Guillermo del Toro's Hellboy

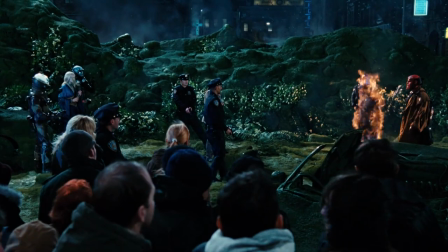12:29 If the first film is about origin and fate, the second is acceptance of death,
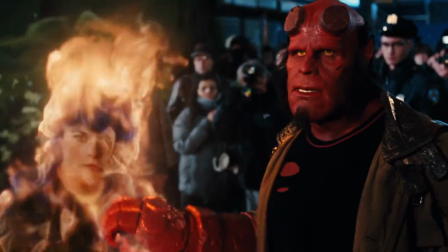12:35 as Hellboy and his friends are stopping the harbingers of death in the Golden Army.
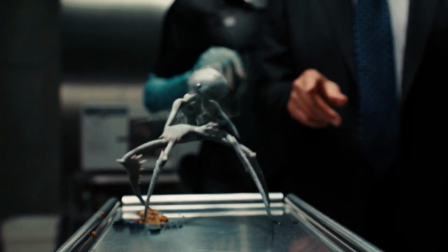12:39 This scene here, when Dr. Krause, voiced by Seth MacFarlane, reanimates a tooth fairy only for it to suffocate to death,
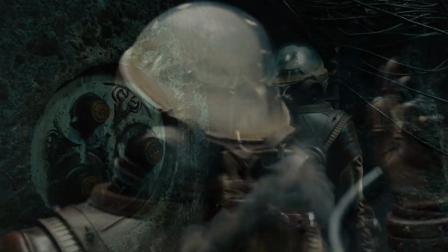12:46 but that simple moment carries on into the rest of the film as it encapsulates a lot of Hellboy 2's meaning,
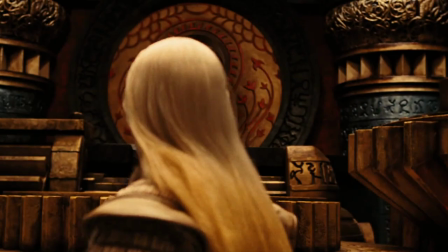12:54 the twins who are mortally linked as one cannot live without the other.
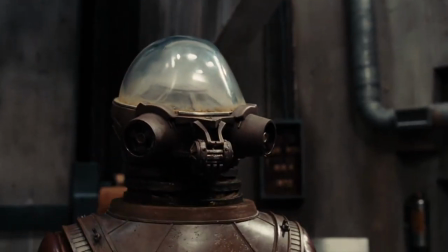12:59 Krause who is brought upon Hellboy by his revealing his identity personifies this chapter.
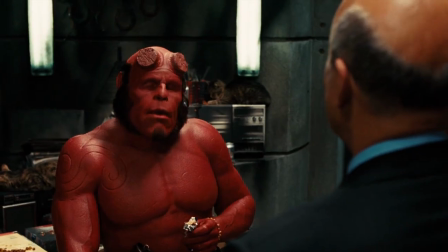13:06 You have brought this unto yourself. What? Washington is sending down a new BPRD agent.
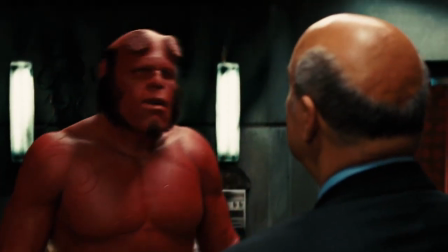13:14 A new guy? Why? To look after you.
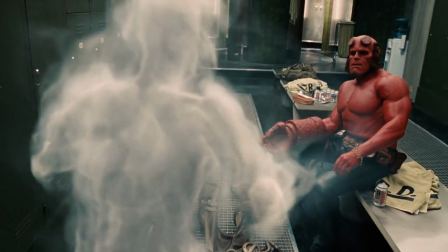13:20 As a kind of specter who pops up out of nowhere. In a way he replaces Myers.
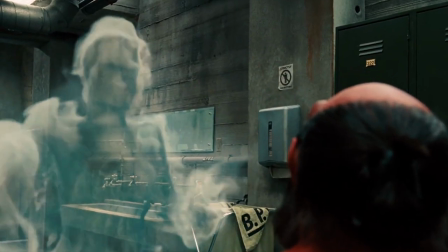13:26 As he was introduced to replace Hellboy's father figure, is used to invoke this hex on Hellboy that death follows him everywhere.
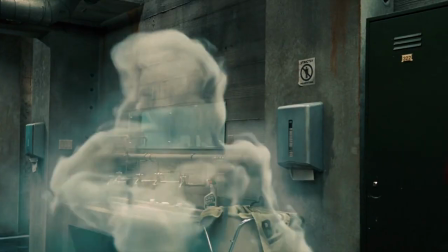13:33 He has to again come to terms with hunting down monsters and being one himself.
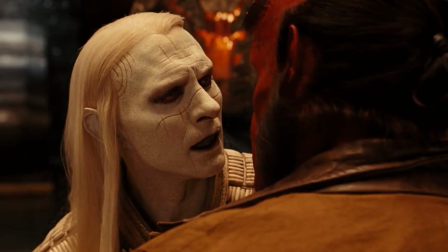13:40 The humans, it's
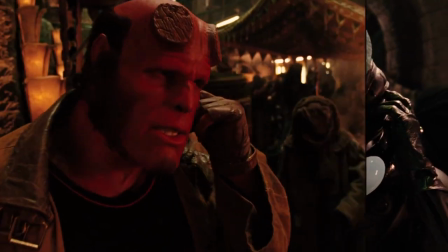13:45 high review.
While the film is stylistically different, as it draws reference more from crime cappers of the 50s and 40s,
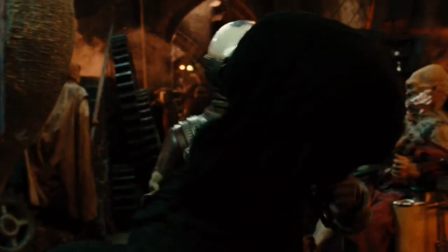13:52 while you also get glimpses of moments where Del Toro is just plain experimenting, like when Hellboy throws this punch,
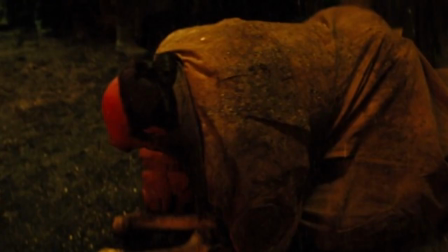13:58 you can hear the sound of a stock car revving before impact,
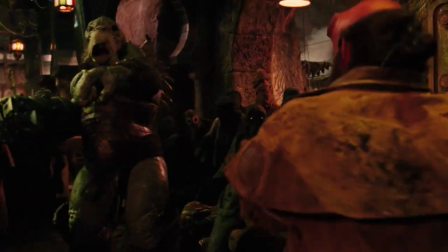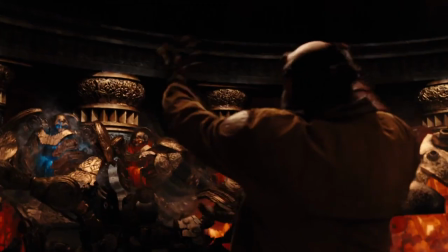14:09 as Del Toro goes for a more light-hearted sound design. Yet again, we have a film that has moments like this.
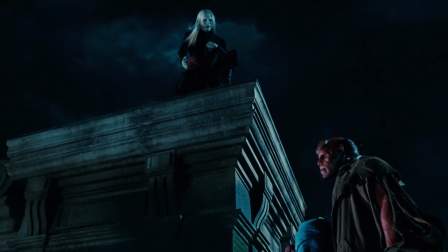14:15 You have more in common with us than with them. You could be a king.
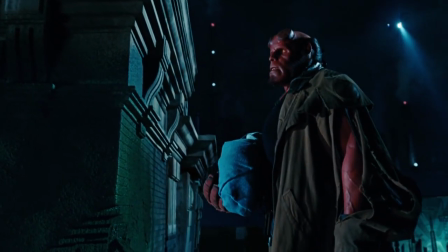14:21 Then a moment like this.
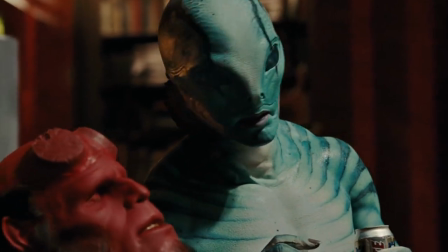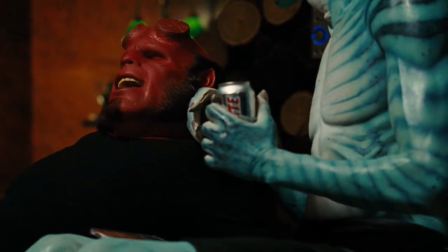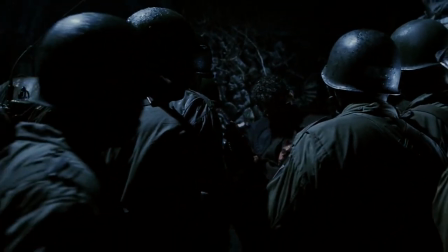14:34 The essence of Hellboy is he is no longer a monster, he's a character, a rhyme.
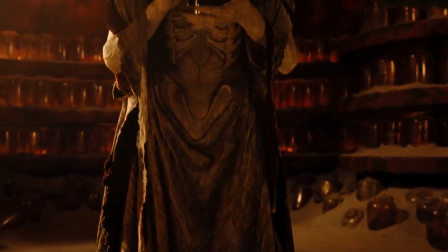14:44 What about that which is mine? Don't forget about me. What about me?
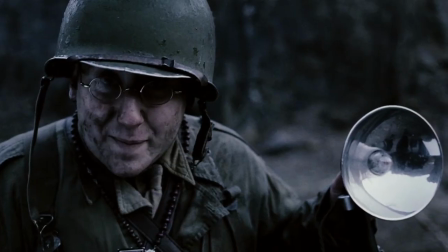14:53 Look at the birdie.